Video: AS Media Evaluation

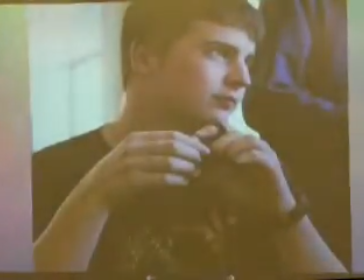This is Michael, a potential member for our target audience.
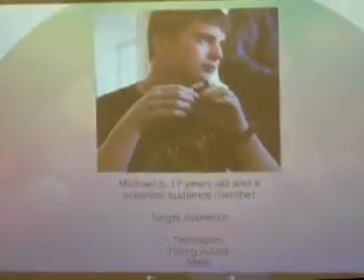He is 17 and still a student, but may also be classed as both a teen and a young adult.
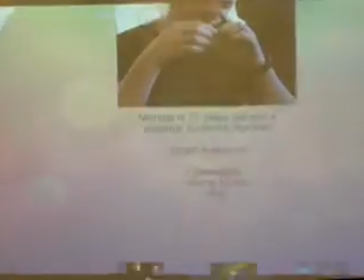He watches a range of films, including Iron Man, The Bourne Identity,
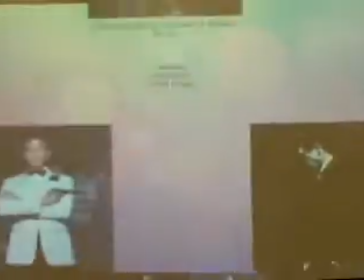The Matrix, Spectre, and Taken.
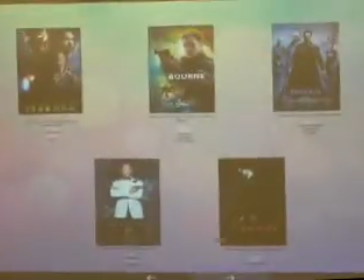All these films are part of either the action or thriller genre, or both.
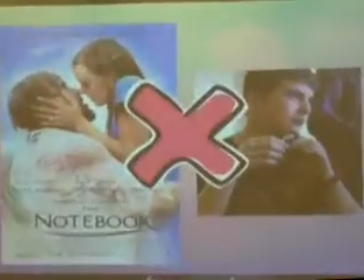Michael does not enjoy watching romantic films or documentaries. Michael enjoys listening to music in genres such as pop, rock, or metal, and watching TV. He likes songs that have a quick beat, and TV shows such as Sherlock, a crime show,
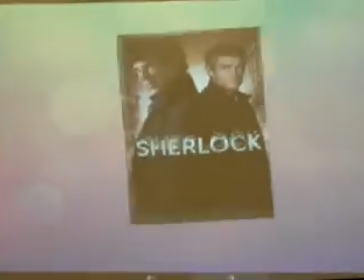and Breaking Bad, a crime and thriller show.
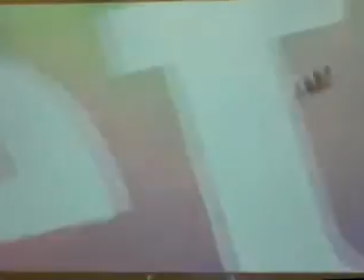He equally enjoys watching animated programs such as Tokyo Ghoul and Death Note.
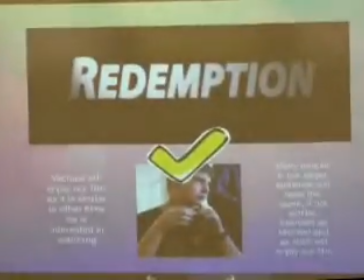These interests make Michael a potential audience member for our film, as the mystery created by the title Redemption and fake blood on the main character's shirt both attract the likes of Michael to watch.
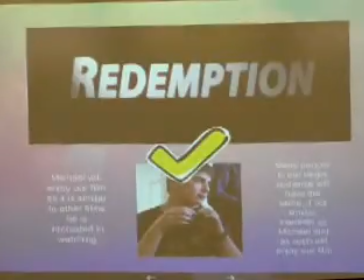A lot of these TV shows also involve fight scenes, which is one more thing that will attract him to the action genre of our film. Tokyo Ghoul specifically has a lot of fight scenes and blood.
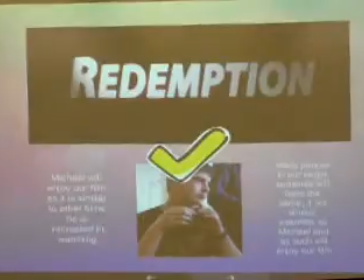The blood aspect of this is addressed in the opening, and the action genre suggests that there will be fights that will entice him to watch our film. Similarly, a lot of his interests involve thrillers, which is our subgenre.
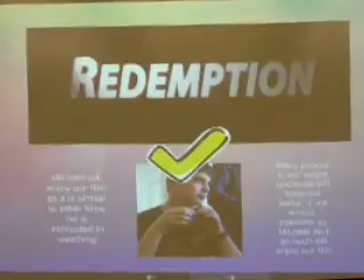Michael is a typical teenage boy/young adult male, and many others of the same age will have the same interests as him. In our opening scene, we try and incorporate the things our target audience will enjoy and look for in an action film, hence why our film will be suitable and enjoyable production for this target audience.
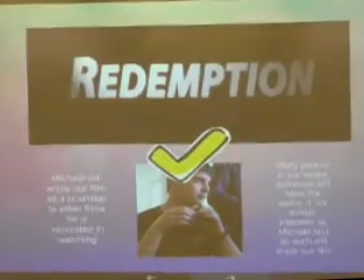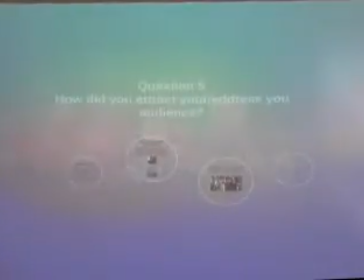Evaluation question 5. How did you attract/address your target audience?
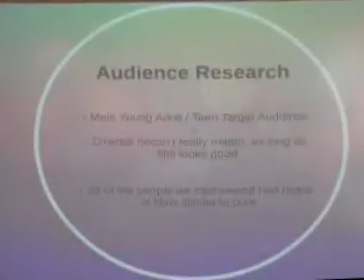When making our media product, we did audience research to look at our genre, being action and thrillers, and to see what would appeal to the general target audience for our product. We found that action/thrillers are more suited to teenagers and young adults,
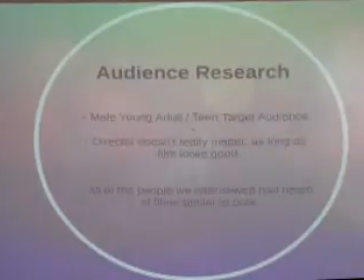especially males, and that the director directing the film didn't really matter as long as it looked good. As well as this, all the interviewees had heard of films similar to ours. This is good, as it should spark some interest towards our main film.
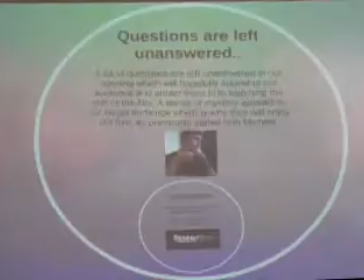The main attraction in our film opening that helps to attract/address the audience is the fact that a lot of questions are left unanswered in our opening scene. This was aimed to leave the audience questioning what happened before the opening and what will happen later on. This will hopefully lull them into watching the rest of the film.
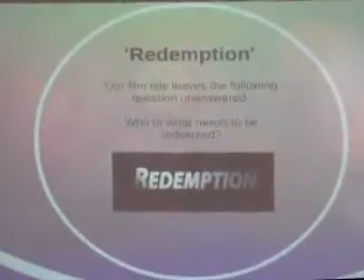Not only this, but the film title itself asks the question, who or what needs to be redeemed. Putting the title and the opening together also opens up the question why. The more questions we leave unanswered, the more the target audience will be attracted to go and watch the whole film.
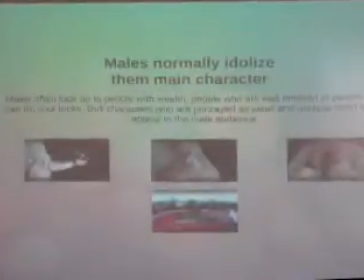In action films, males often look up to or idolize the main character. This is often important to attracting the right audience members. If the main character were to be weak and useless, our main target audience would not be interested in watching a film about someone they dislike, let alone idolize.
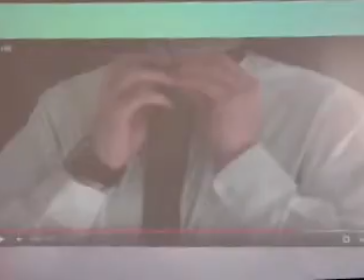In order to address this, we have the scene in between the credits where the main character is suiting up and spinning the knife around with his hands.
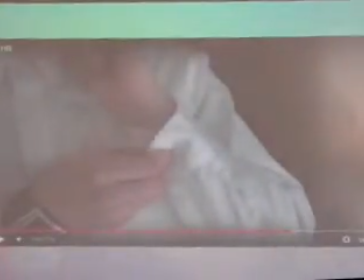The suave and smart look of his new outfit creates a cool outfit for males to aspire to that they can obtain with relative ease.
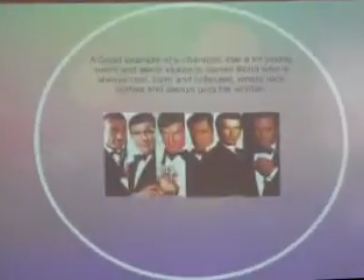The outfit makes the character seem cool and comparable to characters such as James Bond, allowing the audience to be easily drawn into the film as the link between popular films such as James Bond can be made.
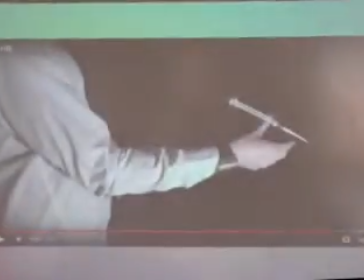Males also enjoy watching cool stunts and tricks, such as the scene with the knife hand tricks, which is once again a good way at attracting our target audience.